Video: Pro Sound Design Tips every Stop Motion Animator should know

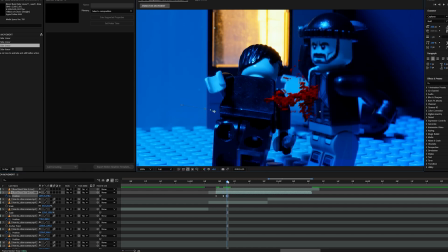0:09 Nothing beats the feeling of seeing the shot you spent hours animating come out amazing. And a big part of making a good animation is the sound design that comes after.
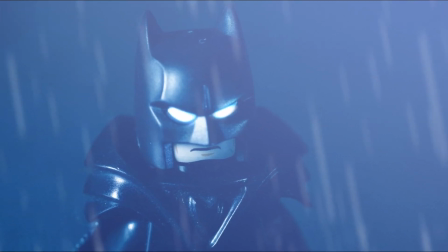0:18 For instance, this scene without this trailer horn sound effect is not very exciting.
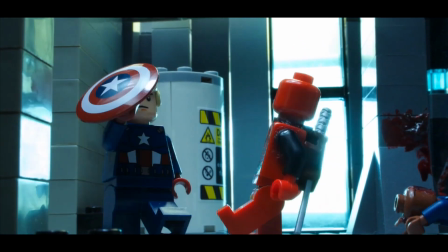0:27 That's why I use cinematic sound effects on each and every video I've made.
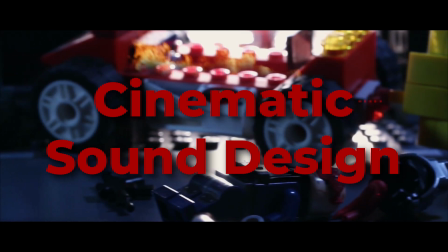0:31 After creating hundreds of animations, here's some of my favorite cinematic sound design techniques to instantly increase the quality of your videos.
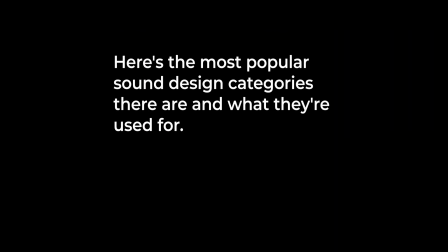0:38 Here's the most popular sound design categories there are and what they're used for. Atmosphere, for creating a dramatic mood.
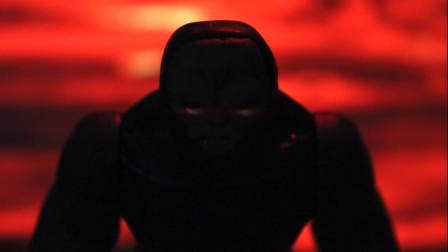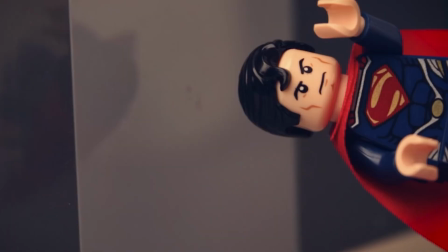0:50 Hits, for hard-hitting impacts. Risers, for building up suspense.
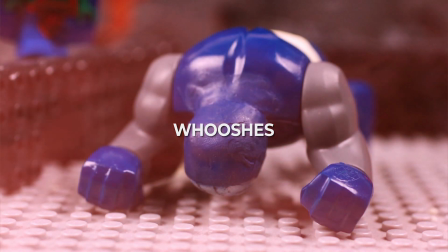0:58 Whooshes, for dramatizing movements in your films.
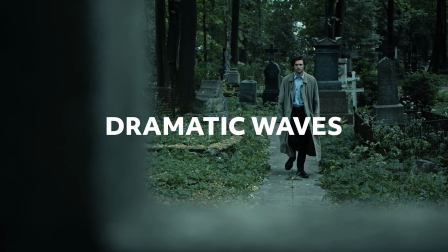1:03 By the way, all the sound effects I'm using in this video are in the Crescendo Cinematic Sound Effects pack at videoloadout.com.
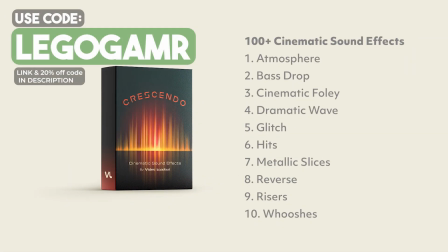1:09 Get 20% off your purchase using my code Legogamr at checkout.
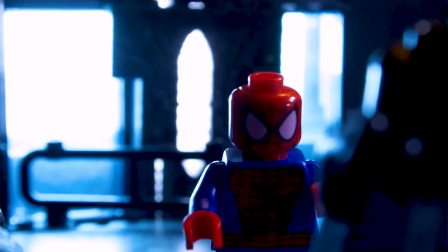1:13 So if you're spending a lot of time animating but your animations are lacking some exciting sound effects, definitely check these out.
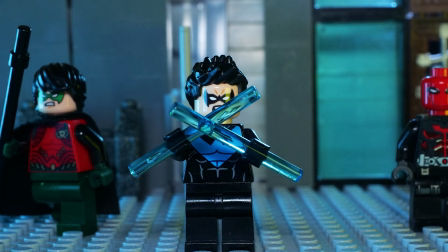1:20 Here's an important question. When should you use cinematic sound design? I often use it to transition.
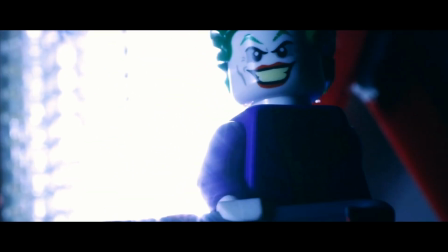1:26 In this scene, Robin is getting hit continuously, but on the last hit, there is a cinematic metal hit with reverb that carries longer into the next shot.
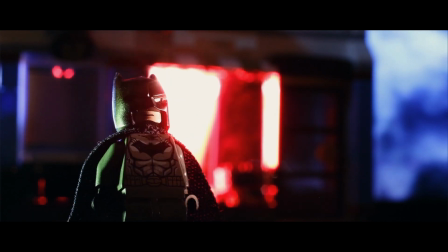1:38 I also use cinematic sound design for whooshes, specifically flying in vehicles.
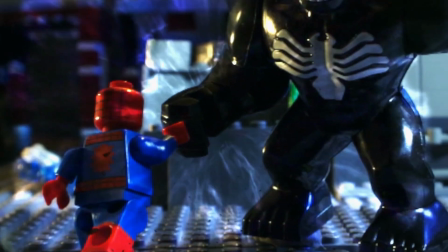1:43 Another way to use it is to layer on top of your fight sound effects to make a certain punch sound harder.
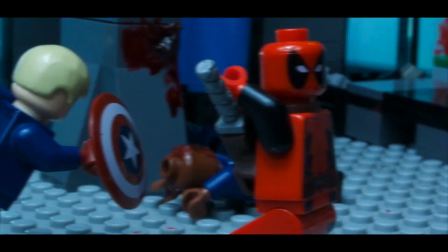1:52 Or to emphasize a hit like a finishing move.
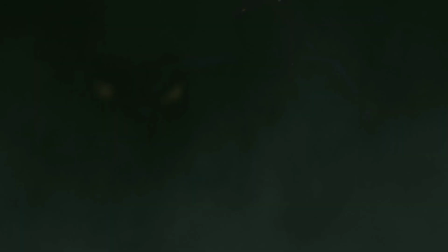1:57 When the normal fight sound effects Foley is not enough, add a cinematic whoosh to elevate the scene.
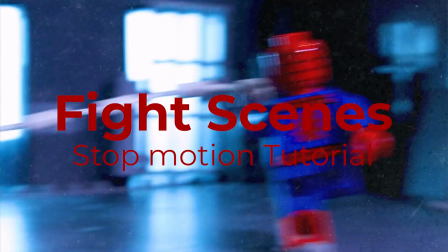2:06 For more tips on making epic stop motion fight scenes, I have a whole video you can click on now, or at the end of the video.
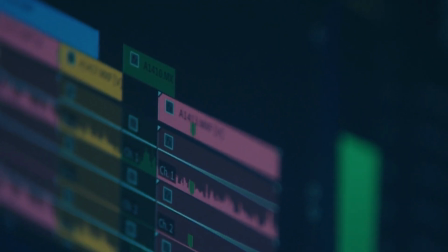2:13 Hits are some of my favorite sounds to add to a film. They can show surprise, drama,
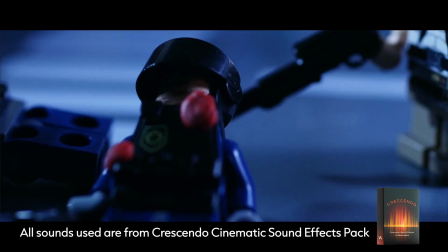2:23 and a sense of dread.
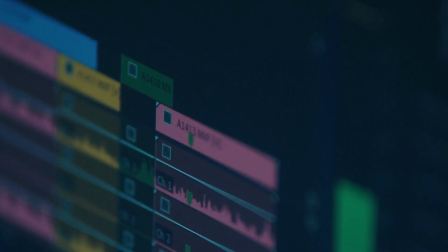2:29 They can also emphasize an actual hit or crash sound effect in your film.
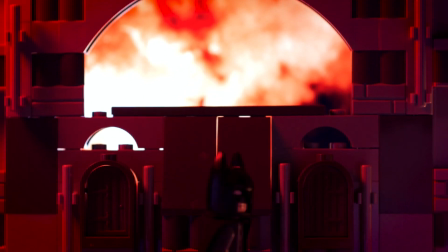2:36 Next up, try using risers to build up to a dramatic moment.
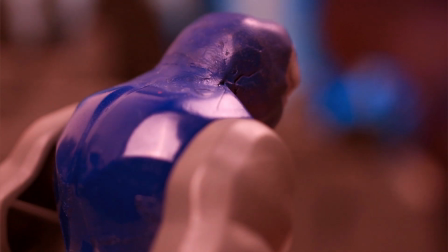2:43 Or right before transitioning to another scene. We all know sound is important in your films.
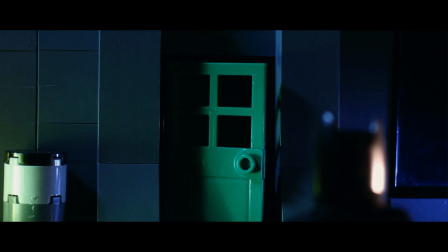2:50 I noticed a huge jump in quality in my animations when I started using cinematic sound effects in my films.
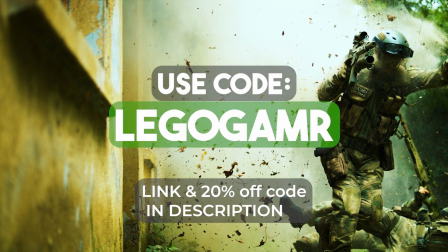2:56 If you want to do the same, click the link in my video description to try out the Crescendo Cinematic Sound Effects pack for yourself.
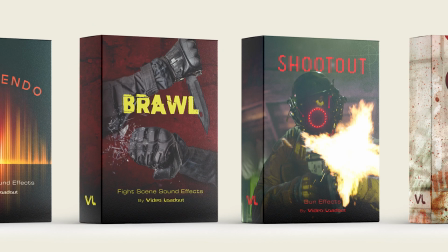3:03 There's also fight and weapon sound effects available, which are perfect for animators who make action films. And if you want to watch my video on how to make better action scenes in your stop motion films, then click this video here.
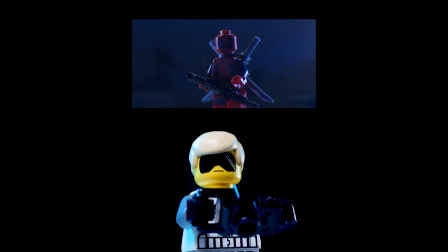3:15 Subscribe for more tutorials and animations.